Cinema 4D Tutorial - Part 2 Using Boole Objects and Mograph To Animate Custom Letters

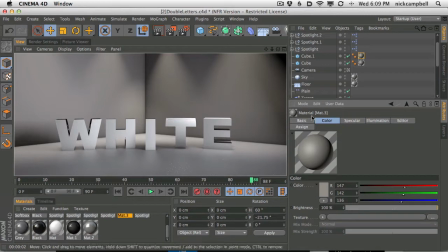(20:29)
It's making our text a lot easier to read. Let's do the same thing to the floor as well.
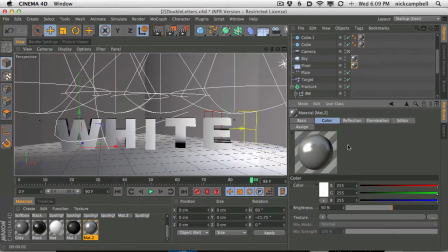(20:36)
Let's go to the floor and go to our color, and again,
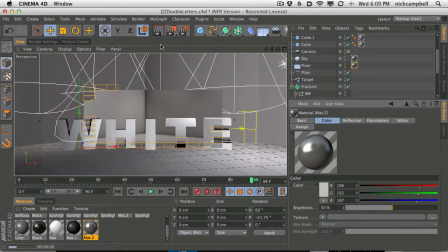(20:41)
let's just tone it back a little bit and also add a little bit of warmth, and that's helping the readability a ton.
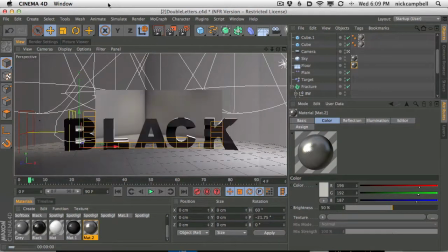(20:48)
That's great. Okay, so there's that. All right, and the glossy floor texture,
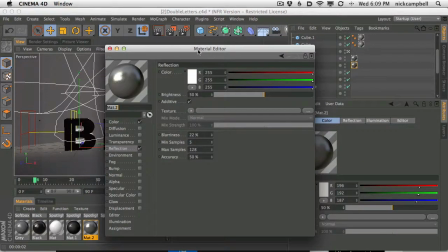(20:58)
in case you want to see how that is built, looks like Chris built this with some reflection and then some blurriness.
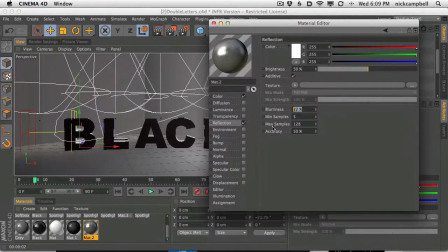(21:04)
And you can turn this up or down depending on how long it's taking to render. Blurry reflections can take a long time, but they are pretty good looking.
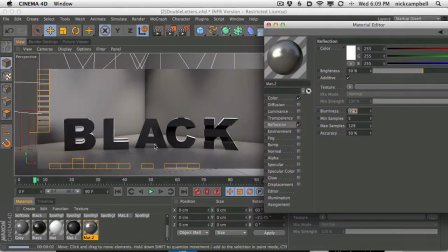(21:13)
You can see when we render, we're getting these nice reflections where we're right up close to the letter. It's more visible than further away. It kind of bleeds off into some noise here.
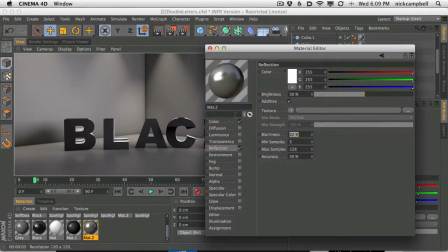(21:25)
So if you ever want that kind of reflective floor, but not perfect, add a little bit of blurriness, and that'll help out.
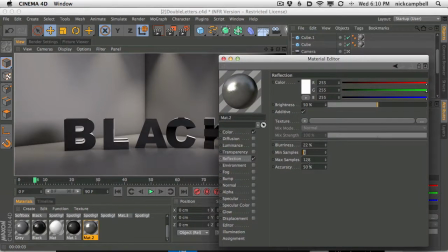(21:32)
Now, your samples will matter if you're getting any sort of noise or buzziness with animation. You may have to tweak some of this. And as always, the minimum and maximums can both go up roughly at the same time.
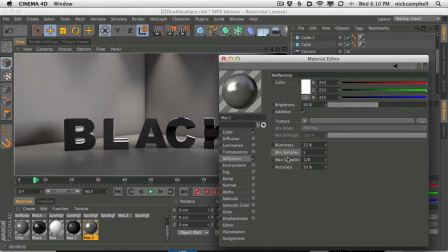(21:47)
It's a lot of voodoo magic. Whenever you see these minimum maximum accuracy, they don't all work the same. So you really do want to try out some different settings here. It's something I should probably jump into and learn a little bit more about.
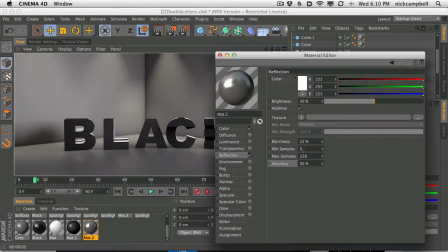(22:02)
But just know if you're getting buzziness or noise, check out those settings. So there we go.
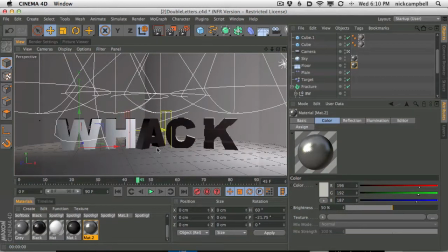(22:07)
We got that's already rendered, Nick. You don't have to do that. Let's render whack again and make sure that's looking okay.
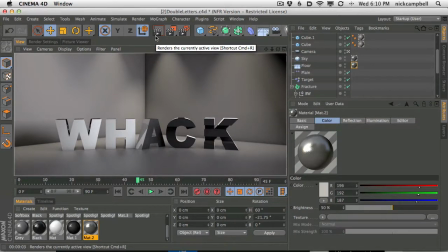(22:12)
We're definitely going to have to turn up the anti-aliasing before we render.
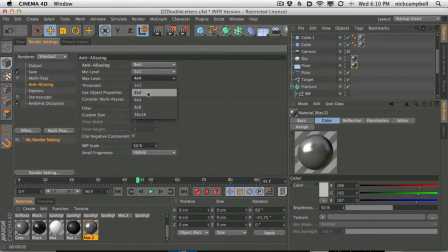(22:19)
So let's go ahead and do that. Let's go to best and go to 1x1, 2x2.
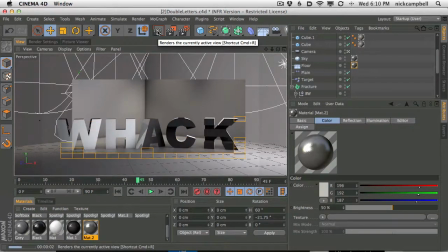(22:24)
This usually kills most basic reflective anti-aliasing problems.
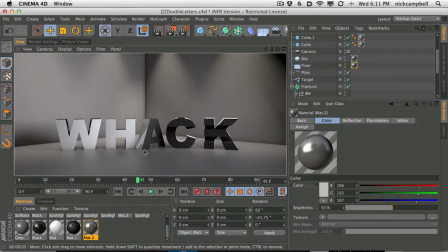(22:29)
If you're still having some noise or still having some buzziness or anything on your angles and it's really stair-steppy, you could turn that up to 1x1, 4x4, or even higher. But this, I find, usually gets rid of it. All right, we talked about that fill light. Let's go ahead and add it before we prepare this for render. And to add that, I'm just going to duplicate my softbox.
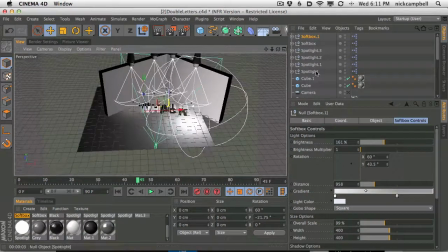(22:49)
I'm going to turn off my camera, kind of move out. And in this case, I'm going to turn the visibility back on, visible in editor. And I'm going to rotate it around here and just kind of make it a general fill light for the whole room.
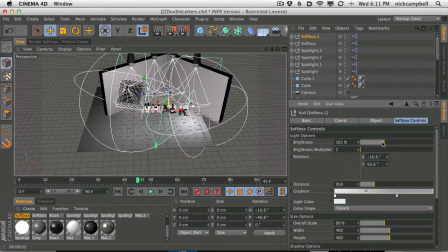(23:01)
I feel like there's quite a lot of contrast, and we can kind of kill some of that and kind of open up the scene a little bit. It's almost like a gamma in a way. Just by adding a little bit of light, a little bit of fill to your scene, you're going to start to fill in all those little shadows.
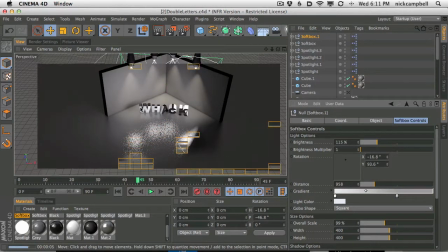(23:16)
So that already is making this shadow a lot less visible.
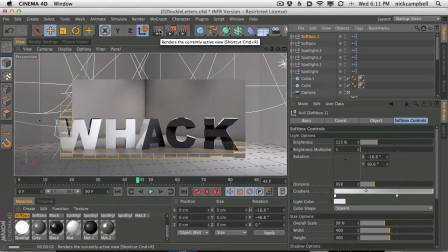(23:21)
It's a lot more subtle. It might actually be too bright, but it definitely filled in a lot of those shadows.
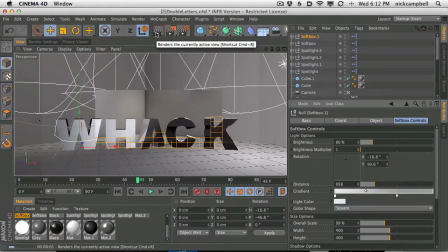(23:29)
Let's turn it down a bit. There we go. That's looking pretty good.
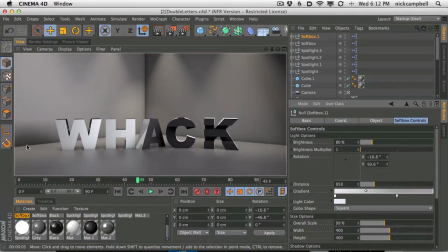(23:36)
All right, so we still have our nice, pretty nice little shadow here. We have our reflective floor. We have our wall, and you know, the compositing is going to help this a lot. But I think we have the right starting point to actually kick this out and render it.
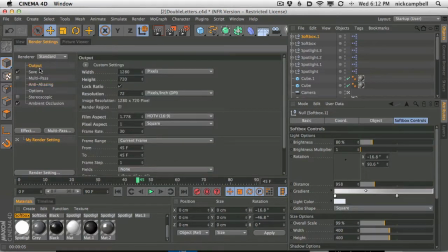(23:51)
So let's prepare this to render. Let's go to standard renderer. Let's go to output and go to all frames instead of current frames. Let's go to save. You can pick where you save it right here. There's no alpha channel in this case, but if you ever need it, it's right there.
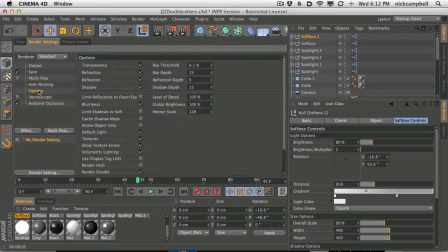(24:07)
We have our anti-aliasing on. We have our ambient occlusion on. We're all set to go. So I think we'd be ready from here.
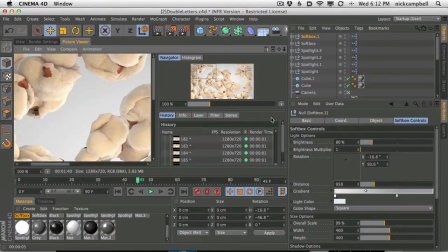(24:14)
You hit Shift R, and it's going to render out into the picture viewer. Oh, there's a little popcorn, a little preview there for something else we're working on.
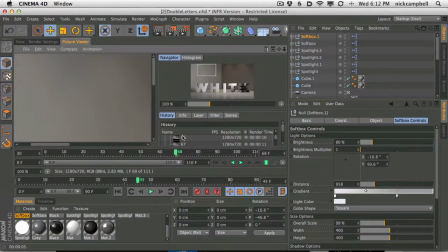(24:22)
But I think I have the old render here. Let me see if I can find it. There it is. So here is the final render. Let's see if I could just shrink this down a little bit.
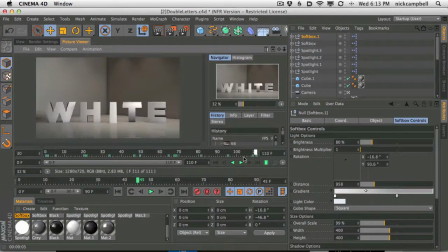(24:32)
And there you go. That is the one where I was just testing things out, and that's where it ended up, right?
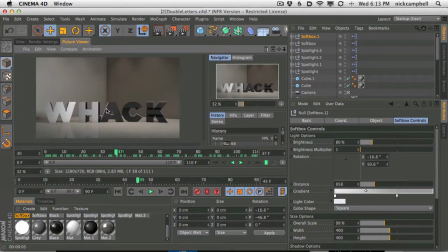(24:38)
And this is what ended up going into After Effects. So I think we covered it all here.
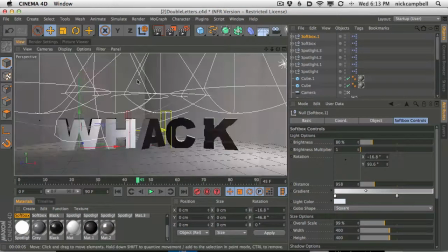(24:44)
We got our spotlights, we have our walls, we have our scene, we have everything ready to go. And of course, you can make this say whatever you want, especially because Chris showed you all this great espresso that you could use to build your own little rig here.
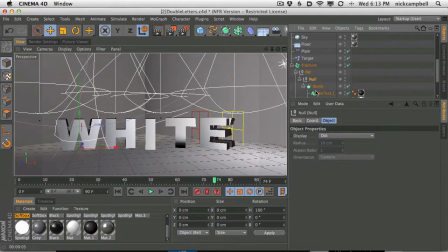(24:58)
So you can come in and build your exact letters and fill that up.
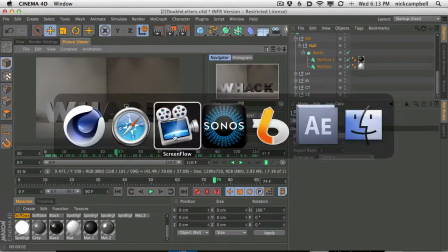(25:03)
So you can make this say whatever you want, and you render it out. And then, as always, I wanted to show you a little bit of the compositing in After Effects,
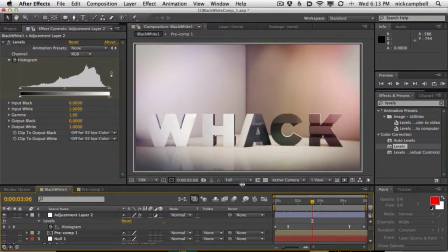(25:11)
and just kind of give you an idea of how much further you can push things and change things when you get out of your 3D program and start to mess around with all the stuff that some of it you can't do in cinema, or you shouldn't do.
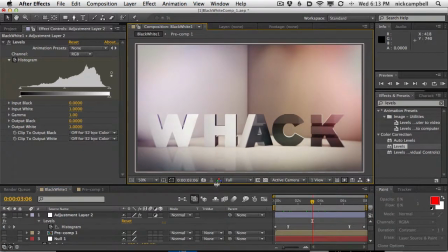(25:28)
In other words, like I always say, composite everything.
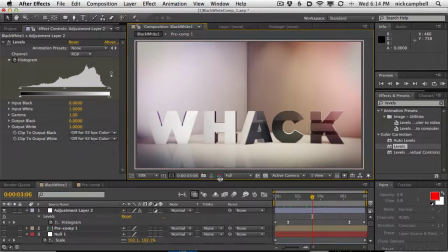(25:31)
Never a render is never finished until it's run through some sort of compositing tool, even Photoshop if you're working with stills. So here we are. I'll try not to preach about it anymore, and let's show you what we did.
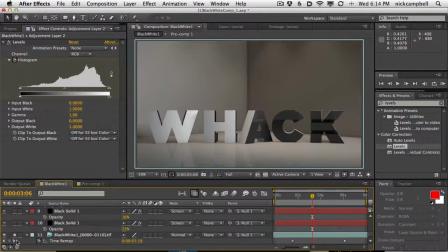(25:43)
Here's the original. You can see just right there the difference between the original and the full render here. A lot has gone into it, so let's go step by step. First of all, we have looks like a little lens flare here and a lens flare here, so just a little bit of popping some flares in here,
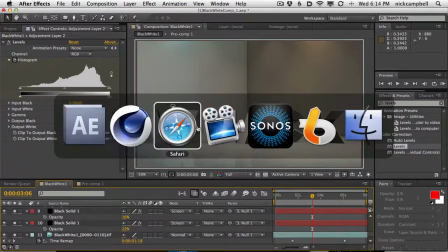(26:00)
and that's first of all pulled directly from what they have.
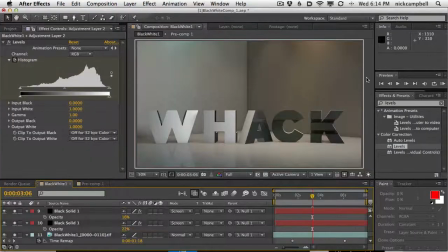(26:04)
You can see they have these nice little flares and these nice little stripes here. This starts to give it a little bit of atmosphere. You can see we start to get some lens effects, and again, lens flares overdone are always,
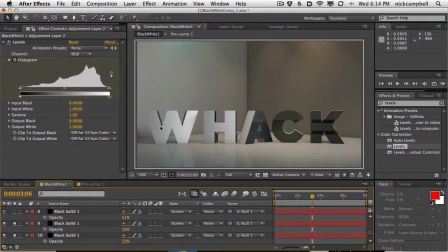(26:18)
you know, just lens flares overdone, but a well-used one is always helpful. And then from there we have some glows.
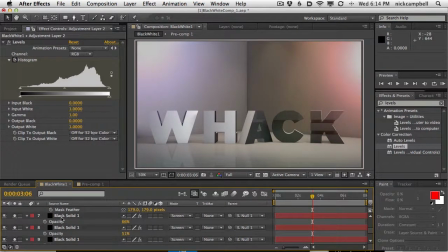(26:25)
We have a little blue and a little orange glow here, just to give it, and that's just to give it again some atmosphere, something to bounce off of. That's not just a flat render. You know, room has dust, and room has imperfections, and your lens has dust on it, and
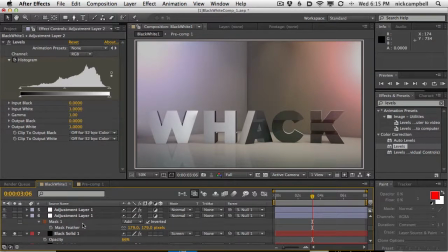(26:41)
the chip that you would have taken that camera with has junk on it, and the world has things wrong with it. So, you know, start to screw stuff up a little bit. Next is your vignette.
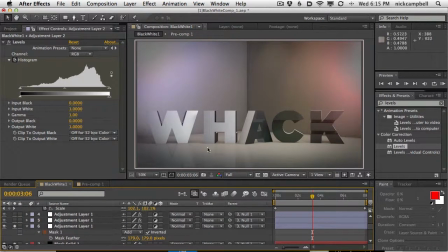(26:52)
That's on top of all of your adjustments here, and then above that is the color correction.
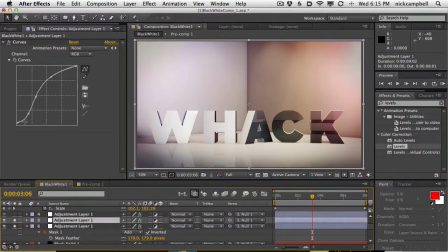(26:57)
Now, I have a pretty strong color curve on this. You can see really it's a big gamma push with the blacks intact here. So from there you can see our blacks are stay pretty even a little crunch on our blacks, but then our gamma really gets pushed up.
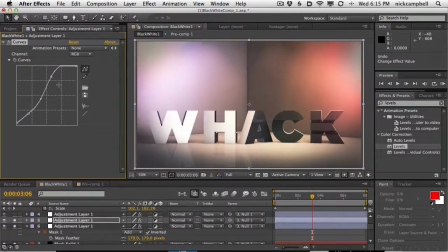(27:11)
I mean, compared to where it was here, you can see all the way to there, it's a really bright gamma lift.
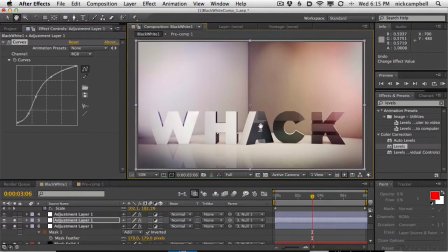(27:18)
And to me, it just brightened up the whole thing. Now, it's not as clean and as natural as this one, but as always, I was playing around and I thought that started looking pretty good.
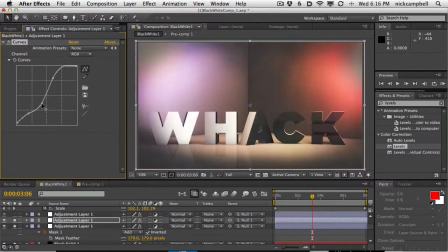(27:33)
If you don't like that amount of contrast, you could always pull that back down, but I'm gonna leave it where it was.
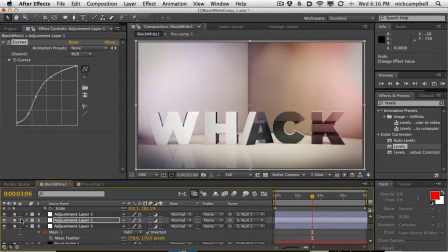(27:38)
The next one here, now this is blurring the corners. Here I'm using first of all some real smart motion blur, just to give our letters a little bit of blur as it rotates, and we also have some Frisch Lift depth of field that is using this
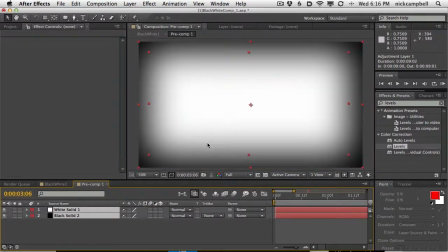(27:55)
this composite here. Let me shrink this down. It's using this little scene I made just with a white solid that's blurred onto a black solid, and what it's doing is it's pulling the black pieces out of focus and the white pieces in focus.
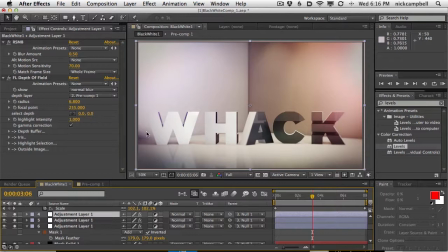(28:12)
So it's just this subtle little corner blur as it gets close to the edge. Kind of, again, screws up your lens a little bit.
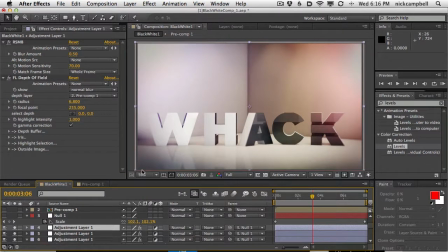(28:19)
Maybe it's a little overboard for this, but I missed Frisch Lift, so I wanted to play a little bit with it. The null is actually, if we turn off our Real Smart,
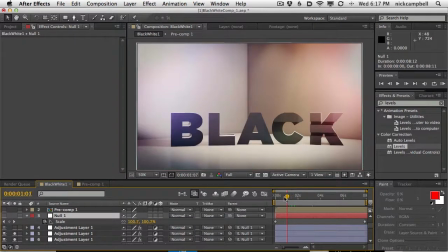(28:29)
just because that takes the longest to render along with the blurriness, if we turn that off, you can see we have a subtle zoom in through this whole thing.
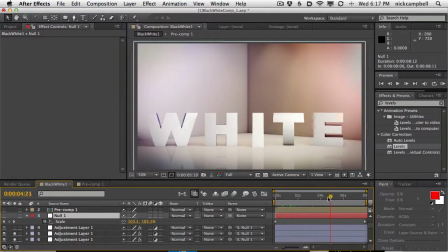(28:37)
You can see, especially if you look out here, you can see the frame kind of zooming in as we go.